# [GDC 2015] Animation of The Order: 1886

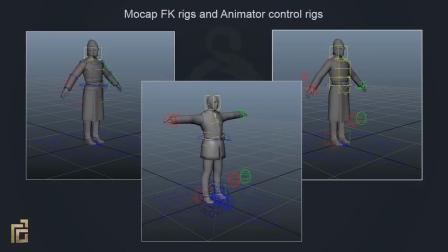[4:04]
After working with MotionBuilder and talking to our friends at Naughty Dog, we were inspired to combine our FK and control rigs to create a unified mocap offset rig.
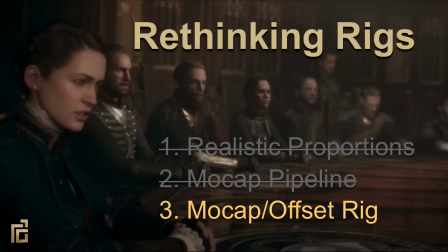[4:14]
So let's talk more about this rig because we built our entire animation pipeline around it. For keyframe animation, we could still use the rig as we always had. It's very animator friendly with lots of parent space options as well as IKFK switching on the limbs. But once we imported mocap into it, we could use the keyframe portion of the rig as an offset to the mocap data, which made it really flexible.
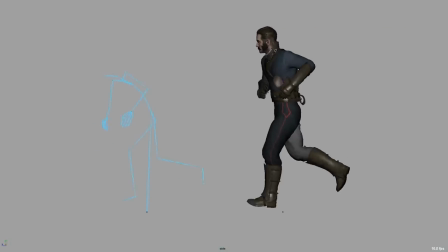[4:33]
Here's an example of how we used offsets. On the left is our mocap skeleton, which has a very hunched-over posture, and on the right you can see the result of the animator offsets. The posture has been corrected. Flatten and trace was another important feature. Essentially, it let us commit our offsets, baking them down onto the mocap skeleton, or conversely, it let us bake up our mocap to the controller.
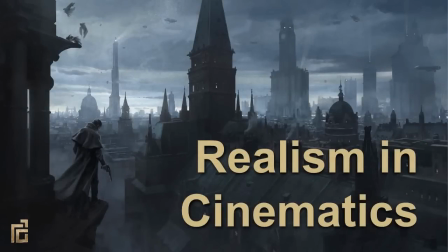[4:54]
Now we'll talk about how realism applies to cinematics. So realism can mean a lot of things.
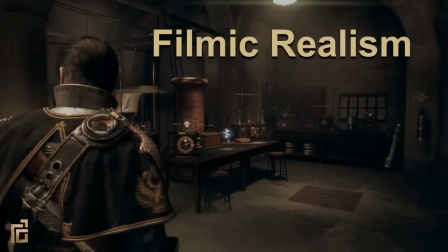[5:00]
What we were really striving for was realism of film. So we've had film in our culture for a really long time, and we've accepted many of its quirks as real even when they aren't. So part of the goal with the cinematics was to make them feel like a live-action film instead of a computer-generated one.
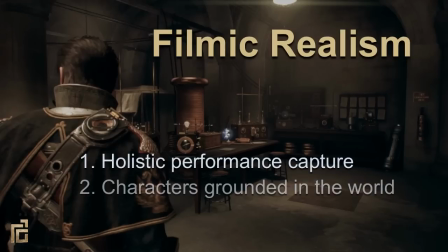[5:15]
This starts with the motion capture and actor performances. The next is to try to ground the characters to the world, which is really hard to do in CG. The last was to try to make our camera feel real and have a presence in the world. So let's talk about how we captured our performances.
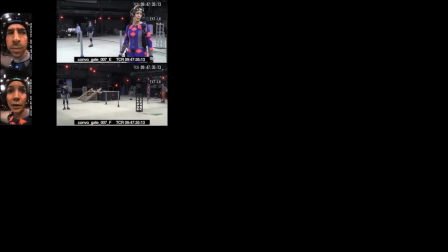[5:29]
So here we have a breakdown of the steps we took in crafting our cinematics. Whenever possible, we would capture audio, face, and body together.
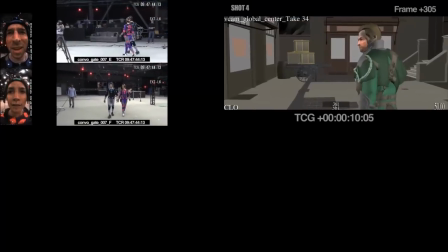[5:38]
We would then take the raw data into MotionBuilder and shoot cameras to start the editing process. We took the face video and projected it onto the head.
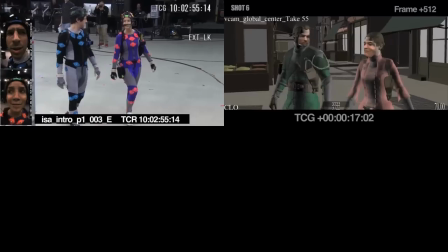[5:47]
This allowed us to make confident editing choices as we moved on to cleaning up the mocap.
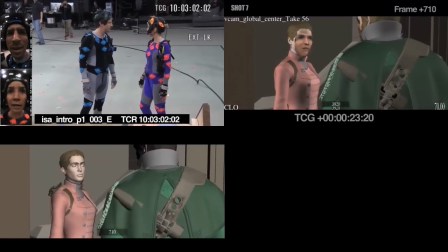[5:52]
Once the edit was locked, we would then clean up the body and hand offsets in MotionBuilder before moving on to Maya to finish the fingers and hand polish.
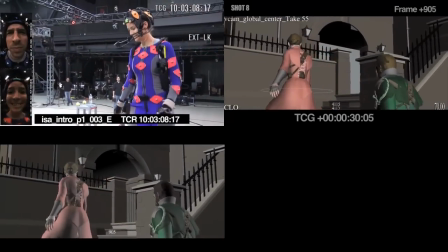[6:00]
We solved our faces in a separate pipeline, so we couldn't see what they looked like when cleaning up the body motion.
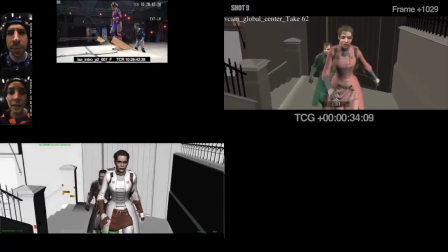[6:05]
This meant we had to rely on the initial edit as our guide.
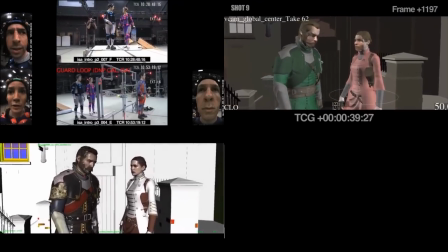[6:09]
We utilized Sony's Visual Arts Service Group for their expertise in the capture process and relied on them as an outsourcing team.
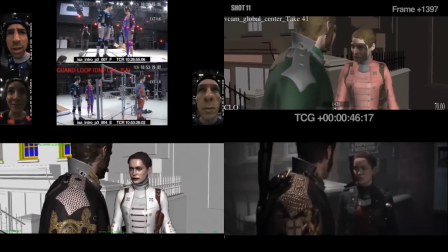[6:16]
The final step was to get the cinematic running in engine. Here you can see the final image with the heads and bodies combined.
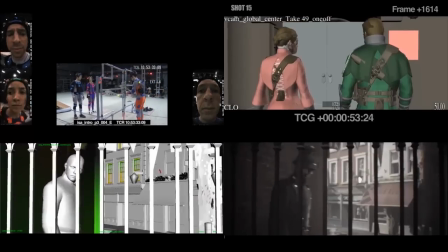[6:22]
There's a lot of technical animation polish that was needed to finish off all the cinematics, as well as fixing any last-minute changes that inevitably come up in production.
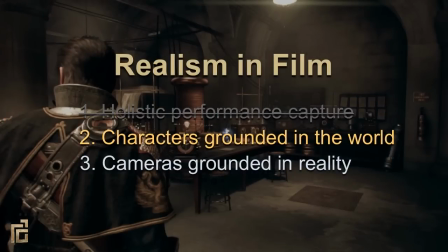[6:31]
The next goal was to have the characters feel grounded. When shooting live-action, characters naturally feel grounded, and with motion capture, it takes a very conscious effort to achieve the same results. We wanted to avoid the pitfalls of characters avoiding contact with objects and their surroundings, which is common with mocap and animation in general.
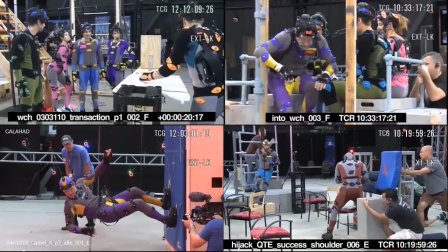[6:47]
We would constantly build sets that pushed the limit of the mocap stage. While this added complexity, it helped us avoid people just standing around in circles.
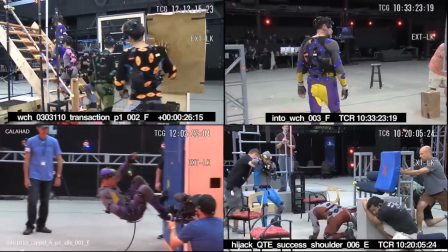[6:54]
This also allowed us to block out actions around the set, and allowed the actors to react to them.
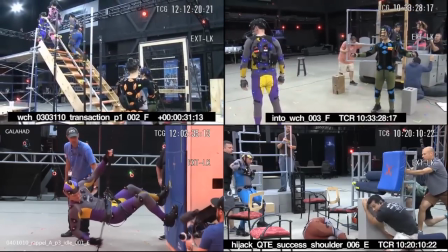[6:59]
Because the actors are spaced out, it allowed us to shoot in a way that used the environment to give more depth to the scenes.
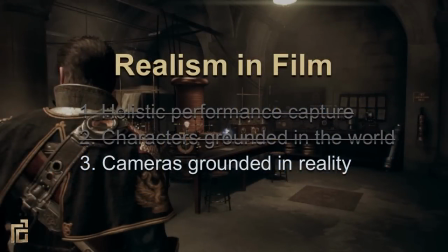[7:05]
So now let's talk about our camera philosophy. A lot of time was spent on the graphical rendering side to make lenses feel and behave accurately, but we also wanted to make sure that the motion in the camera felt accurate.
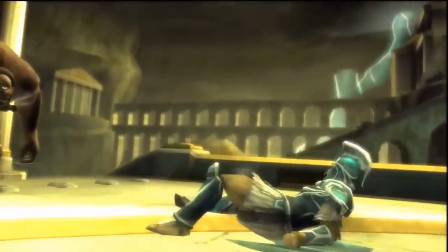[7:17]
So here are some examples of camera moves from our previous games. Note that the camera makes impossible movements in order to frame the action.
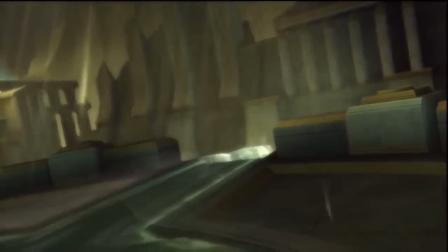[7:24]
It'll rotate, zoom, and move in ways that wouldn't be possible with a real camera.
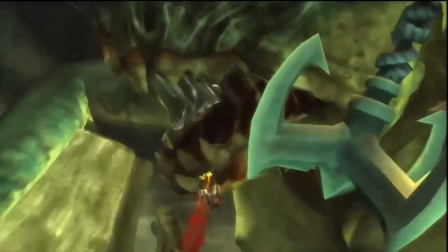[7:28]
It tracks actions perfectly and moves through the world with very little to no weight or limitations.
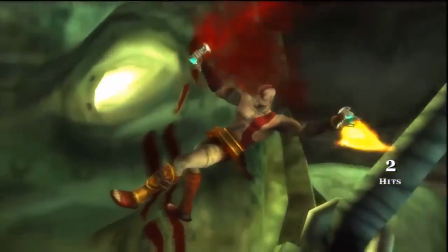[7:34]
While this type of camera movement can create really dramatic framing, it breaks the illusion of realism.
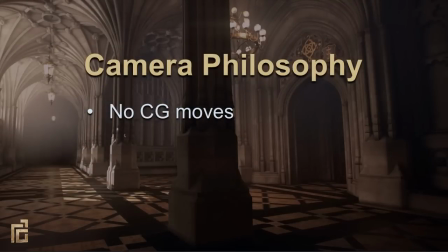[7:40]
So our first rule was to have no impossible camera moves. If you couldn't make the shot with a real camera, we would avoid it. And just like our characters, we wanted imperfections in our camera motion, which meant applying mocap to all of our cameras, even the in-game ones.
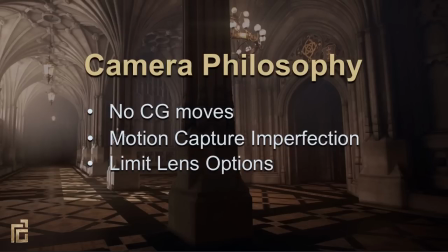[7:53]
We would also only use a limited set of fixed lenses. Films don't have an infinite selection of focal length choices, so we decided that we didn't either. This helped define a style for shot selection for the game as a whole, but we could also apply realistic parameters to all those lenses.
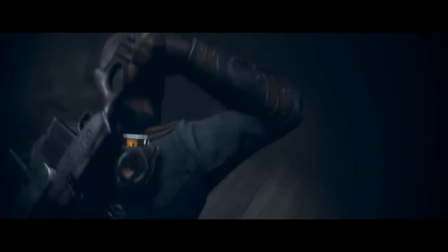[8:09]
So here's the first scene we put into production after prototype, and this scene really set the tone for every cinematic that we did afterwards.
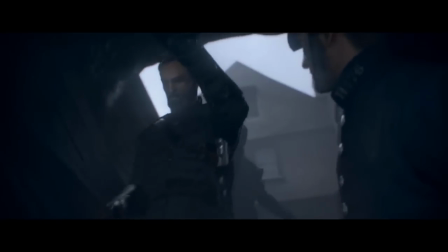[8:17]
You can see how granted the characters feel because of the hand contacts and how they're moving through the space avoiding obstacles.
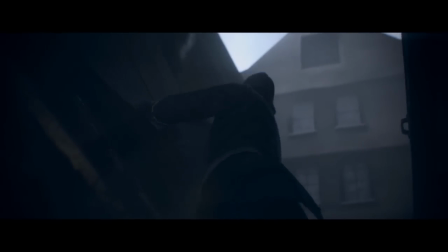[8:22]
If you pay close attention to the camera you can see the framing doesn't always follow the action quite perfectly.
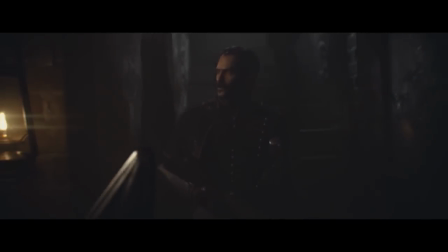[8:28]
There's some imperfection to it. And how the handheld field gives the camera both some additional weight and adds stylistic grittiness to the scenes and to the world.
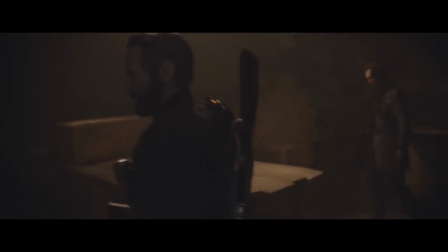[8:38]
You can also start to see how the limited lens choices were used.
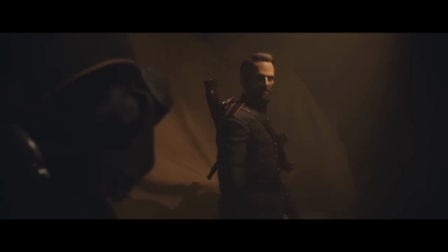[8:41]
Shots begin to feel consistent and the fact that we modeled our lenses to accurately have the right distortion, depth of field, chromatic aberration, gives them a sense of realism as well.
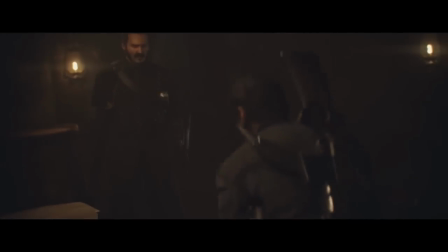[8:49]
All these factors come together to make the scene feel like it was shot with a real camera in a real location.
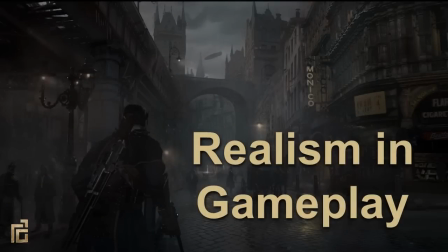[8:58]
Now let's talk about gameplay animation. From prototype, we defined our goals.
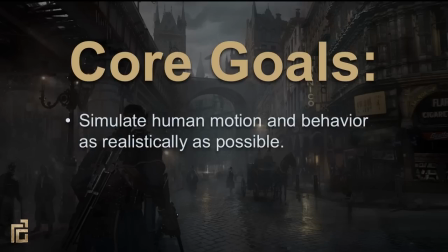[9:04]
The first was to achieve the most realistic animation possible. We didn't want to make any excuses for the motion being unrealistic just because this was a game. And the other goal was to never let aesthetics trump control. In other words, we didn't want to put visuals before gameplay or vice versa,
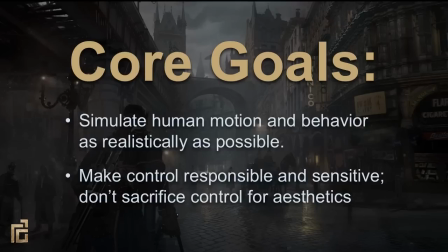[9:20]
but we knew that striking a perfect balance would require rethinking a lot of traditional approaches to game animation systems.
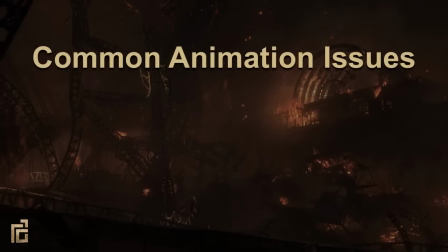[9:27]
Next, we identified some common characteristics of game animation that break immersion. First we have abrupt transitions. Blending between two animations is often very noticeable and breaks the illusion of reality. And because of previous limitations, idle and move cycle animations can often be very repetitive.
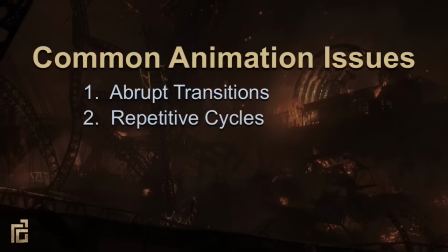[9:44]
And since the order 1886 was based on strafing, which means you can face one direction while moving in any direction, we had to think about strafe blending. This can be accomplished in a number of ways, but often doesn't feel natural. Games usually adjust animation playback speed to add more sensitivity to the control, but this can often lead to slow-mo or fast-forward looking animation.
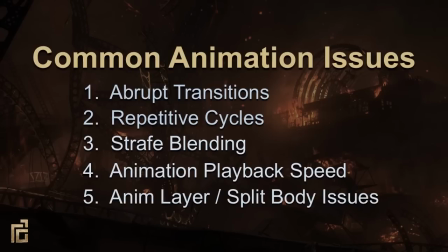[10:05]
And last we have animation layer and split body, which are useful features, but sometimes they lead to the characters feeling like parts of their bodies are disconnected. Let's start with abrupt transitions. One of the biggest issues with games is harsh blending. We typically see one animation abruptly change to another in a tenth of a second, which breaks immersion.
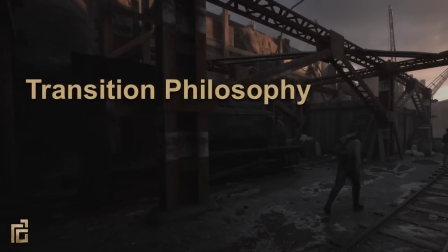[10:26]
So here's our philosophy on animation transitions. First, if you don't need multiple animations, avoid the transition entirely. There are still places where you need quick blending. players expect immediate feedback on input, but all other blendings should be invisible to the player.
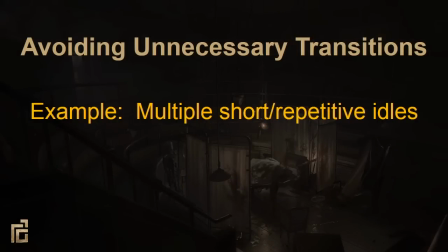[10:42]
A good example of an unnecessary transition can be found in stand idles. They're typically made up of multiple, short animations that randomly cycle. The seams are noticeable, and the movement becomes very recognizable after thousands of views. The solution was something we learned from our friends at Naughty Dog, to simply have one long idle.
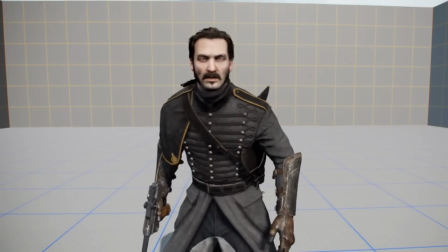[11:01]
This removed the repetitive quality and kept the motions from becoming recognizable.
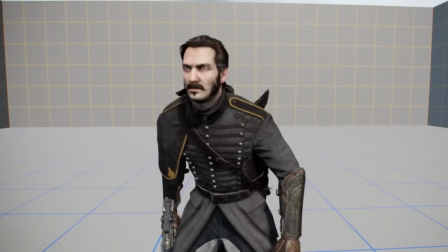[11:06]
It also removed almost all the seams and gave us the opportunity to have more natural performances.
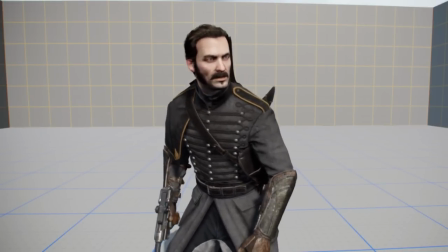[11:12]
But now that we had long idles, a new challenge presented itself. Typically, any time a player moves, it restarts the idle from the beginning.
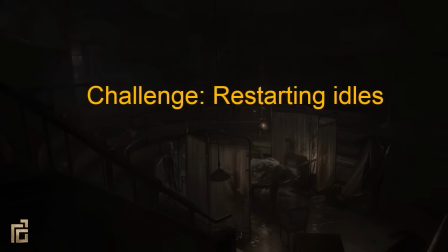[11:21]
The result is that we only see the first few seconds of the idle over and over, no matter how long it is. To fix this, we implemented a resume feature. Whenever an idle is interrupted, it remembers where it left off. Whenever the character begins idling again, it picks up from there. Now let's talk about quick blending.
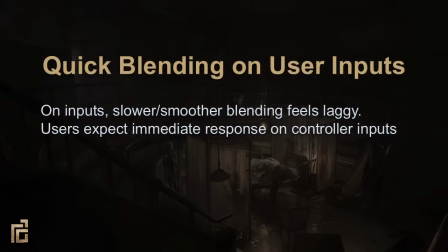[11:40]
Simple, fast blending still has an important place in games. On inputs like hitting a button, deflecting or releasing the stick, the user expects immediate feedback. So a quick blend in this circumstance feels appropriate. All other blends should be smooth and seamless.
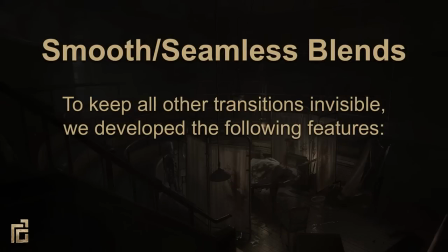[11:55]
Here's where things start getting interesting. Ideally, transitions that aren't triggered by the player should be so transparent that the player doesn't even know it happened. This goal led us to develop two important blending features.
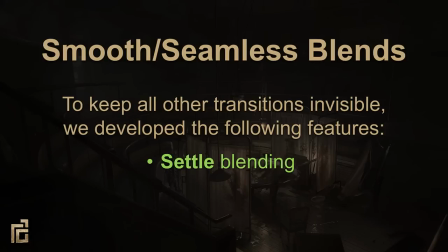[12:10]
Transitioning into an idle uses Settle Blending, and Transitioning into Movement uses Phase Blending. We'll talk about both of these in depth.